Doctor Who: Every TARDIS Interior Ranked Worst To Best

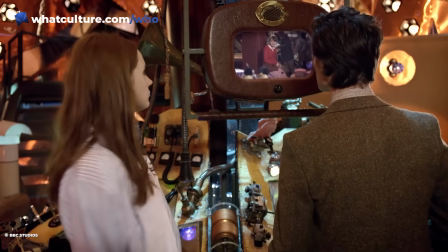[8:19]
It's insanely chaotic and wacky. From the old-school analogue telly for a scanner to the typewriter encased in the console,
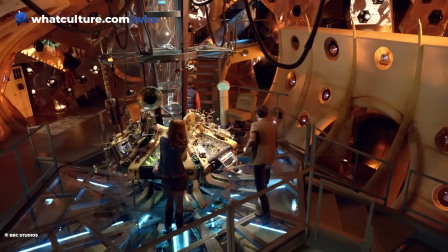[8:25]
all the way up to the gramophone-esque brass-encased time rotor, it felt more like a time-travelling cocktail bar than a futuristic time ship,
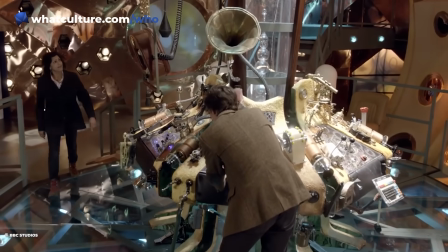[8:33]
which actually sounds really cool now that we put it like that. While the look of old bits of pipe and temperature gauges made everything look a wee bit mishmash together,
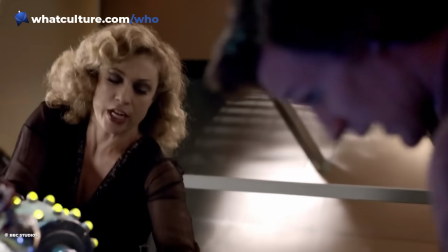[8:41]
this fit nicely with the mad professor vibe of the Doctor, and of Matt Smith's Doctor specifically.
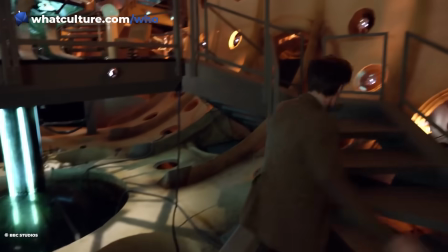[8:47]
This interior was absolutely enormous too, well and truly pushing that bigger-on-the-inside mandate as far as it could conceivably go with a single room.
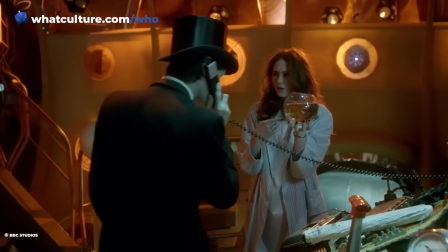[8:55]
Unlike the RTD TARDIS, it was also bright, warm, and homely, somewhere you'd actually want to hang out between adventures.
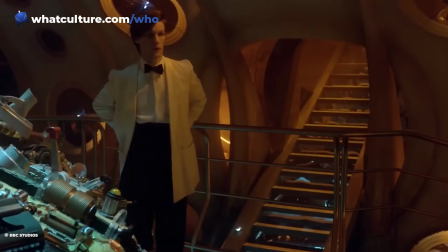[9:02]
There were also stairwells and corridors leading to other areas, genuinely giving the impression that there was endless space within.
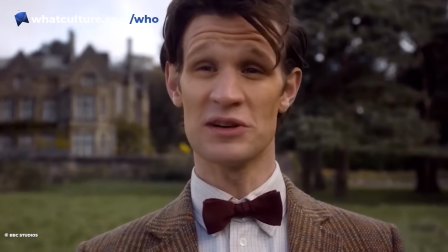[9:09]
It was the perfect console room for the bowtie and tweed-wearing young hipster Doctor, even though it was perhaps a little too chaotic at the same time.
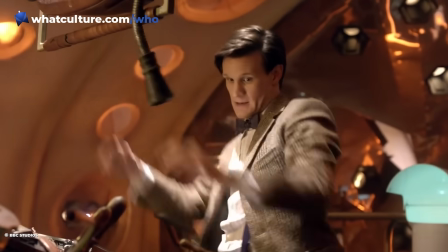[9:17]
Now, personally, this one is my favourite, but we have to listen to everyone's opinions here at WhoCulture, so I will allow this not to be number one for a change.
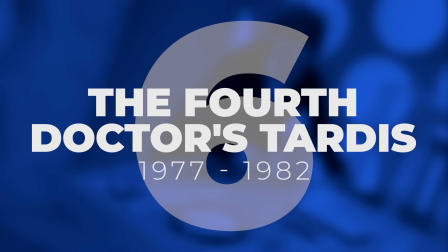[9:26]
Number 6, The Fourth Doctor's TARDIS, 1977-1982.
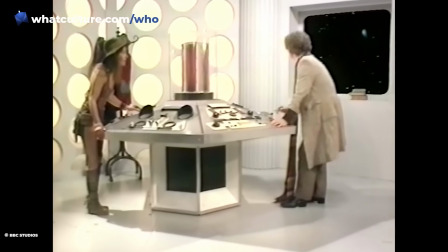[9:30]
The Fourth Doctor's main TARDIS lasted right up until Peter Davison's second season as the Doctor, albeit with some subtle changes.
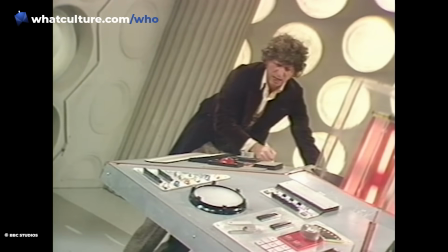[9:38]
The addition of the columns to the walls made this interior feel slightly more grand, although they also ironically squashed the bigger on the inside time machine slightly.
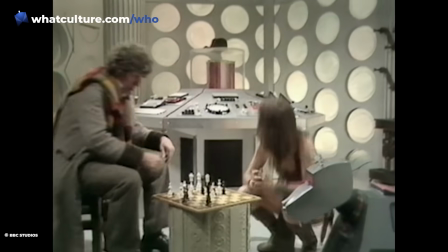[9:46]
The fourth Doctor, Romana, and K-9 spent a lot of time in the TARDIS, playing chess, doing crosswords, and being stuck in time loops orchestrated by a sentient cactus.
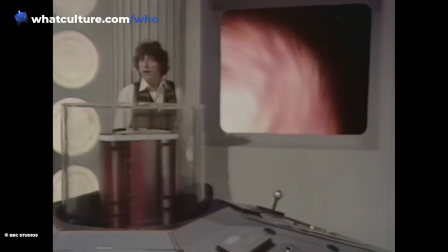[9:55]
There was a real lived-in feel to this TARDIS console room that reflected Tom Baker's comfort in the role of the Doctor.
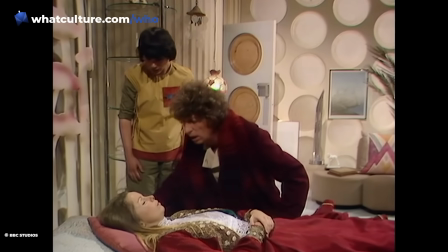[10:01]
It also opened up slightly to reveal Romana's bedroom and, in the invasion of time, a whole Victorian hospital that was lurking behind one of the doors.
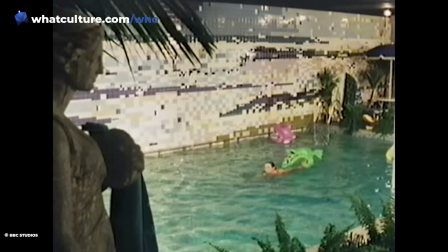[10:09]
Complete with a swimming pool, this was arguably the biggest the TARDIS has ever looked.
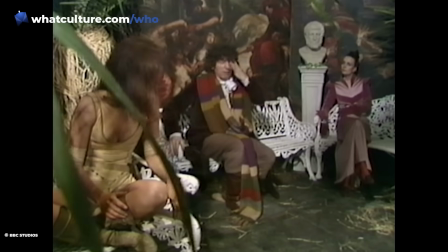[10:13]
However, the clear differences between the studio-bound scenes and location footage meant that viewers could really see the join.
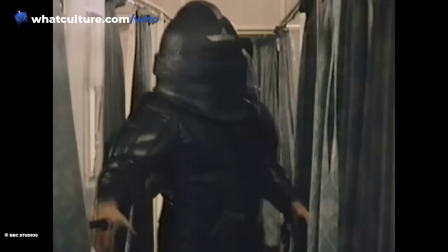[10:20]
It meant that ultimately nobody really bought that the Doctor and Leela were really being chased through the expansive TARDIS corridors by Sontarans.
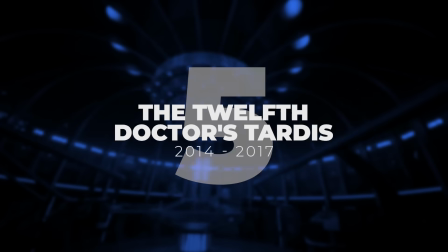[10:27]
5.
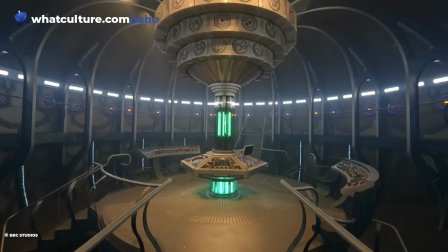[10:29]
The Twelfth Doctor's TARDIS 2014-2017 Sure, it's just a refit of Michael Pickwood's design for the 50th anniversary series.
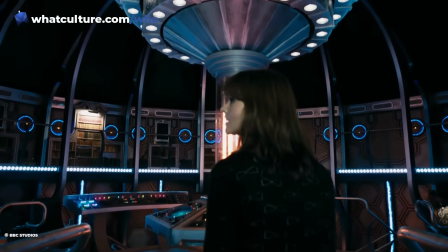[10:37]
However, he updates the Peter Capaldi TARDIS with enough significant changes to merited having a place of its own on this list.
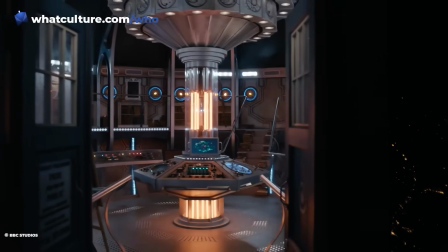[10:44]
To complement Peter Capaldi's more brooding Doctor, the Twelfth Doctor's TARDIS wasn't quite as bright and inviting as his predecessors.
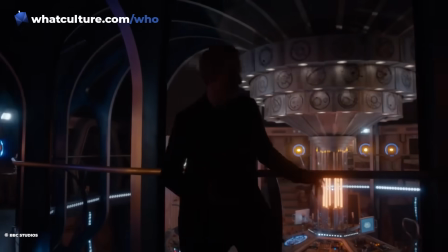[10:51]
The lights were turned down low, and the brilliant blue of the time rotor was instead replaced with a burning orange light.
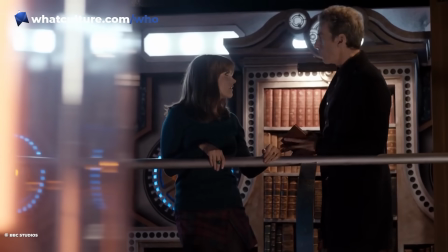[10:57]
The addition of the bookcase and the utilisation of the gallery as a library allowed for some truly breathtaking TARDIS scenes.
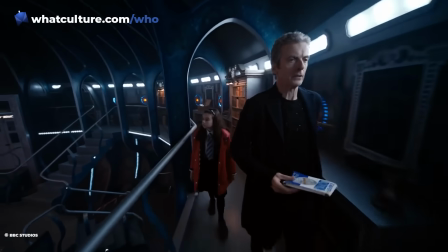[11:04]
Say what you like about In the Forest of the Night, but the bit where the camera spins around the TARDIS is a bravura shot, which is rarely seen in similar Doctor Who scenes.
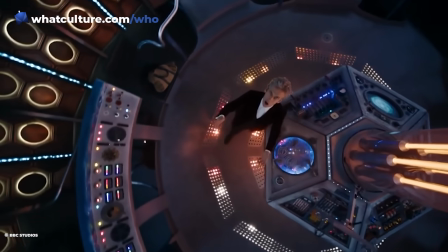[11:13]
It also gave Peter Capaldi heaps of space to move around the TARDIS, flicking switches, pulling levers, and playing out his childhood fantasy of finally becoming Doctor Who.
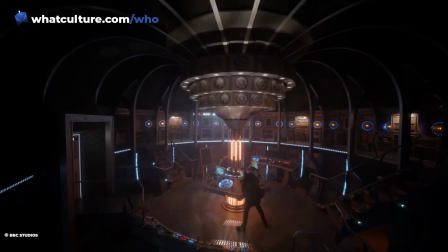[11:22]
It's a gorgeous set, and the second best TARDIS interior of the modern era. 4.
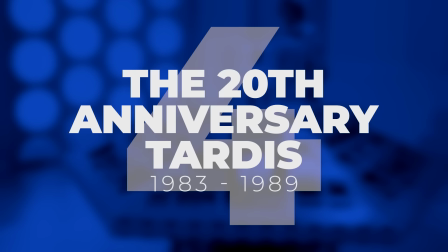[11:27]
The 20th Anniversary TARDIS 1983-1989 To celebrate Doctor Who's 20th anniversary,
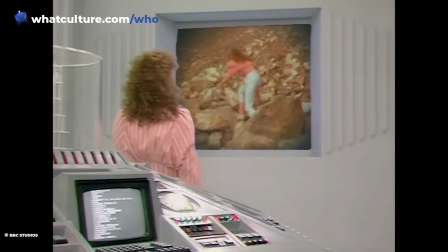[11:33]
the TARDIS interior got a subtle but significant upgrade to see the show through to its cancellation in 1989.
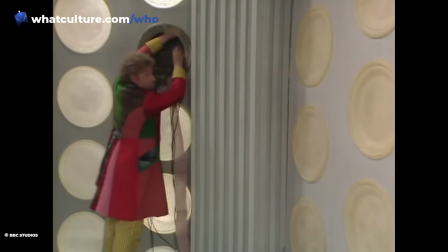[11:40]
The columns from Tom Baker's console room remained, but were reshaped to provide more space.
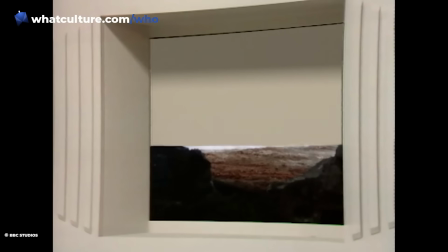[11:44]
There was also a designated space for the scanner,
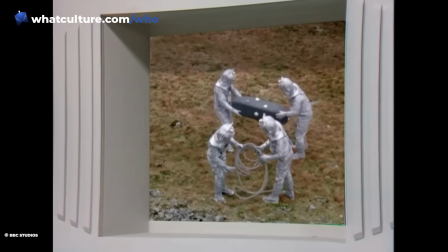[11:47]
all the better for Susan and Turlo to helplessly watch the Cybermen place explosives at the base of the TARDIS in The Five Doctors.
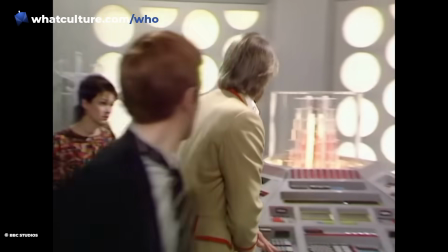[11:54]
A brand new console was also installed,
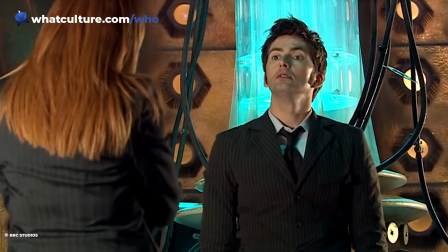[11:56]
with that memorable fragmented time rotor which ultimately inspired the central tubes that feature in every new TARDIS from 1996 onward.
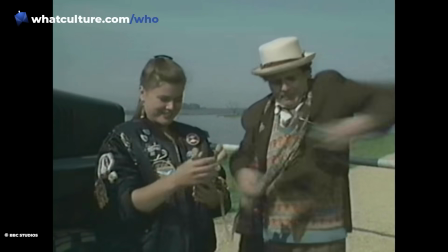[12:04]
In what was a sign of things to come, the BBC no longer had the set by the time of Sylvester McCoy's final season.
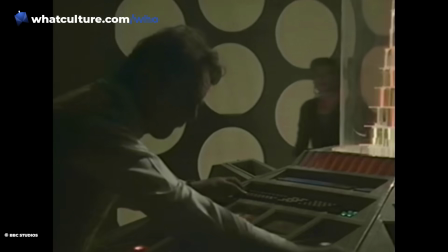[12:11]
This is why the seventh Doctor's TARDIS scenes in Battlefield are shot in front of a blanket.
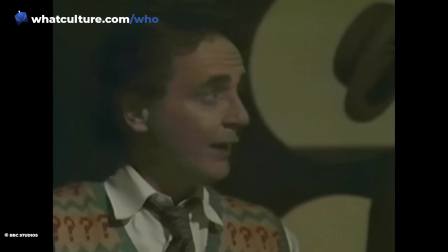[12:15]
Thankfully, Doctor Who would come back bigger than ever in 2005, consigning the blanket-fought TARDIS to the niche corners of history.
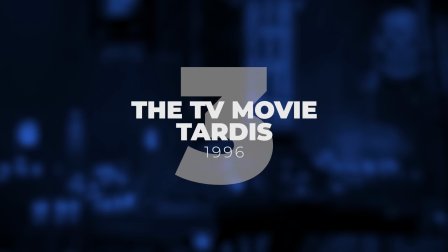[12:23]
3.